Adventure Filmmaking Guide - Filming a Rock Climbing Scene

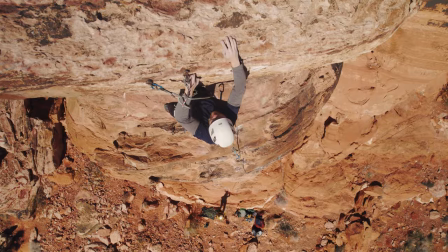[4:08]
This can vary depending on what your objective is. Sometimes the scene ends when you're at the car, when you're at the house. For this scene, we're choosing to end it at the top of the climb because that feels the most relevant to the story that we're producing.
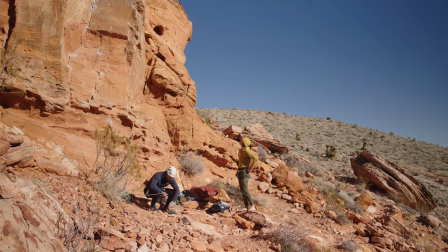[4:19]
For each section of the scene, I'm thinking of getting three shots. For the beginning, I'm aiming to get a wide shot, a medium shot, and a tight shot.
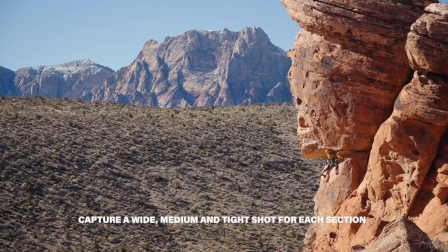[4:28]
A wide shot may be capturing them in the landscape, seeing the rock for the first time, getting a sense of scale of what this rock climb is all about.
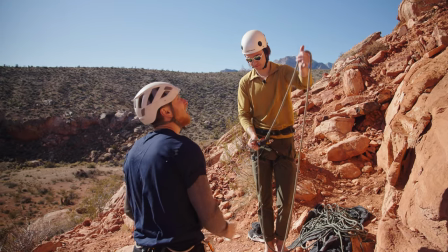[4:36]
A medium shot may be, you know, their waist up, kind of looking, scouting it out, pointing out different sections of the rock that they anticipate to be difficult. And a close-up may be a shot of their eye looking like really focused and intentional about what they're trying to do. Or it It could be their hands chalking up or getting their gear assembled on their harness.
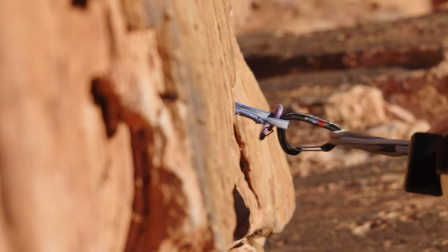[4:55]
So there are a lot of different shots that you could get, however, always make sure to have a wide, medium, and tight shot. Now that we know a few tips, I'm going to capture Noah on this climb, we're going to get the drone up, we're going to get a nice telephoto lens to compress the background and make it look like those mountains that are behind us are actually a lot closer than they are.
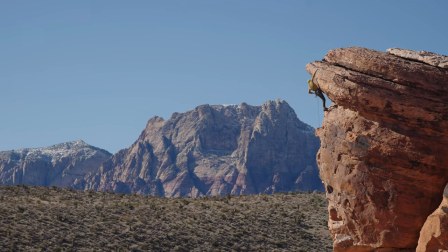[5:11]
Doing that with a telephoto lens is a really great way to do that. So I'm going to get that on this camera, on this tripod, and we're going to start filming.
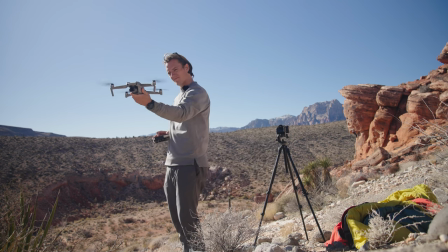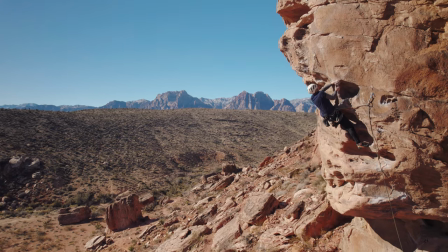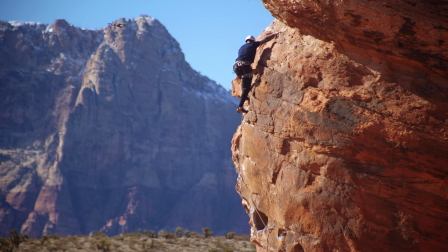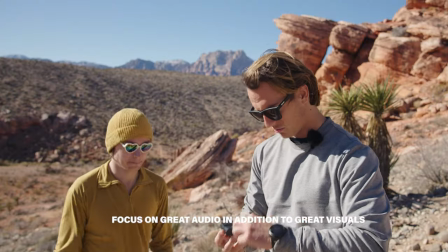[5:34]
Okay so for every scene it's important to capture high quality audio which is why we have these lavalier microphones which we're going to place on Noah so
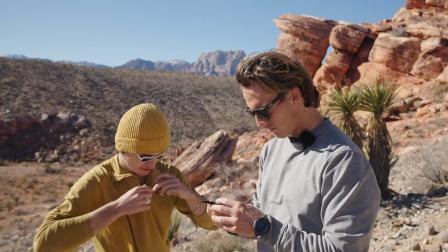[5:43]
we can capture the breathing and the excitement and the authentic sounds of Noah rock climbing and the struggle of Noah doing this pretty tough climb.
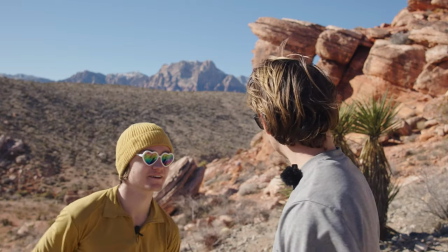[5:52] Okay there you go. I think there's enough battery. Thank you filmer man. Yeah dude have fun. I'll be here getting this guy's the best rock climbing filmmaker I know by the way.
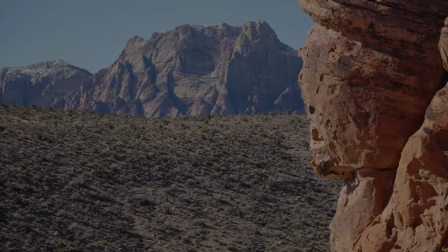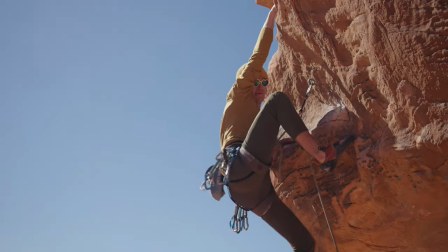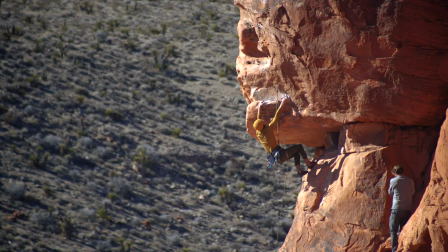so I'm currently shooting on a 75 to 300 millimeter lens this is a crop censored lens and so it's a lot more magnified I forget by what percentage 1.5 maybe so it's like a 450 millimeter lens anyways it's very telephoto and is able to capture a really cool compression with the background
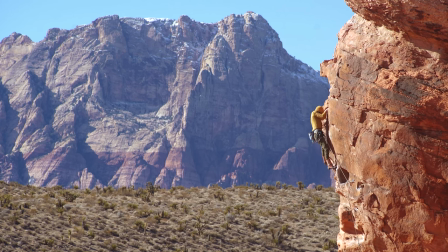[6:39]
so Noah is up there right now looking sick when
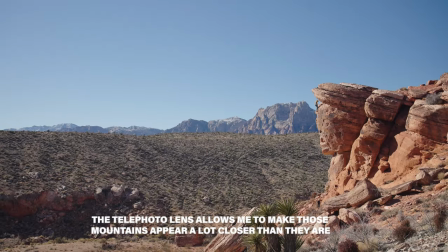I'm filming from the ground, I always try to put myself in a good position to capture both the whole climb and sections of the climb.
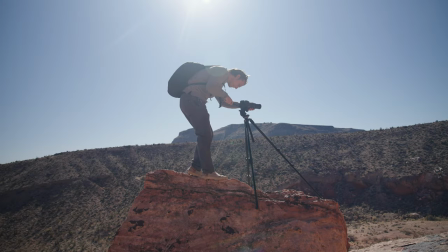[6:59]
When capturing one specific climb, you can put up a ton of different cameras in different locations, but I typically capture one section in one place and then run and capture it in another place.
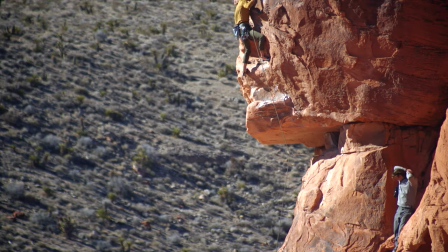[7:07]
It may not be the best way to do it, most efficient. However, it does allow yourself some flexibility to get a lot of different shots before the climb is over. So to recap the video, remember that you need to be capturing a wide, a medium, and tight of every section of this scene the beginning middle and end so for the beginning of the scene you have a wide medium tight for the middle of the scene wide medium tight for the last section of the scene you have a wide medium tight capturing rock climbing and capturing surfing and capturing biking sure they're all a little different in their specific disciplines however one thing they do have in common is all of those things can be captured in this beginning middle end wide medium tight sort of concept and while it's really beautiful
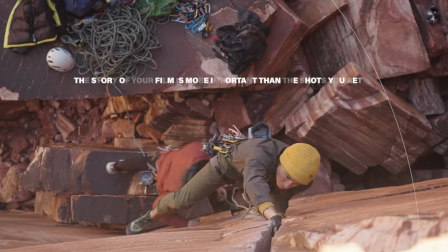[7:47]
out here and this is an important part of the outdoor adventure filmmaking industry is going to beautiful places like this and hanging out with friends and athletes such as Noah.
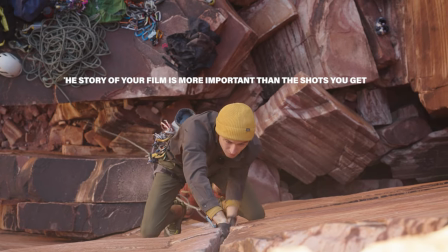[7:55]
It's also important to remember that we are storytellers first.
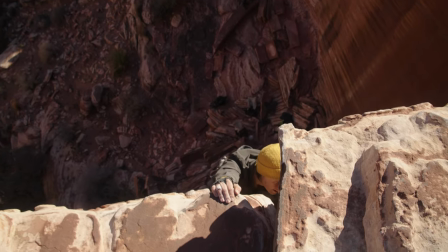[7:59]
All of these shots, they assist us in the storytelling process and although they may look pretty and the goal is to make them look pretty,
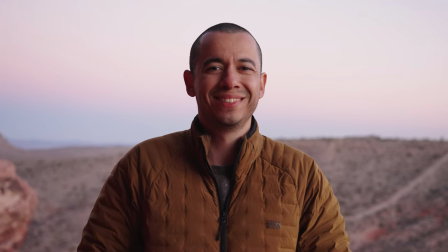[8:06]
the prettier the shot will look and the more aesthetically pleasing it may seem, it will mean nothing if you don't have a good story to back it up.
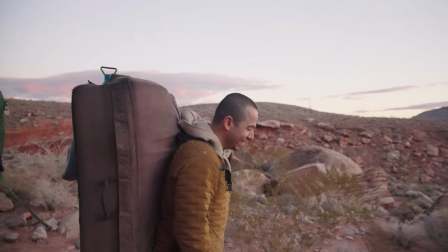[8:12]
Thanks so much for watching. That is the end of this video.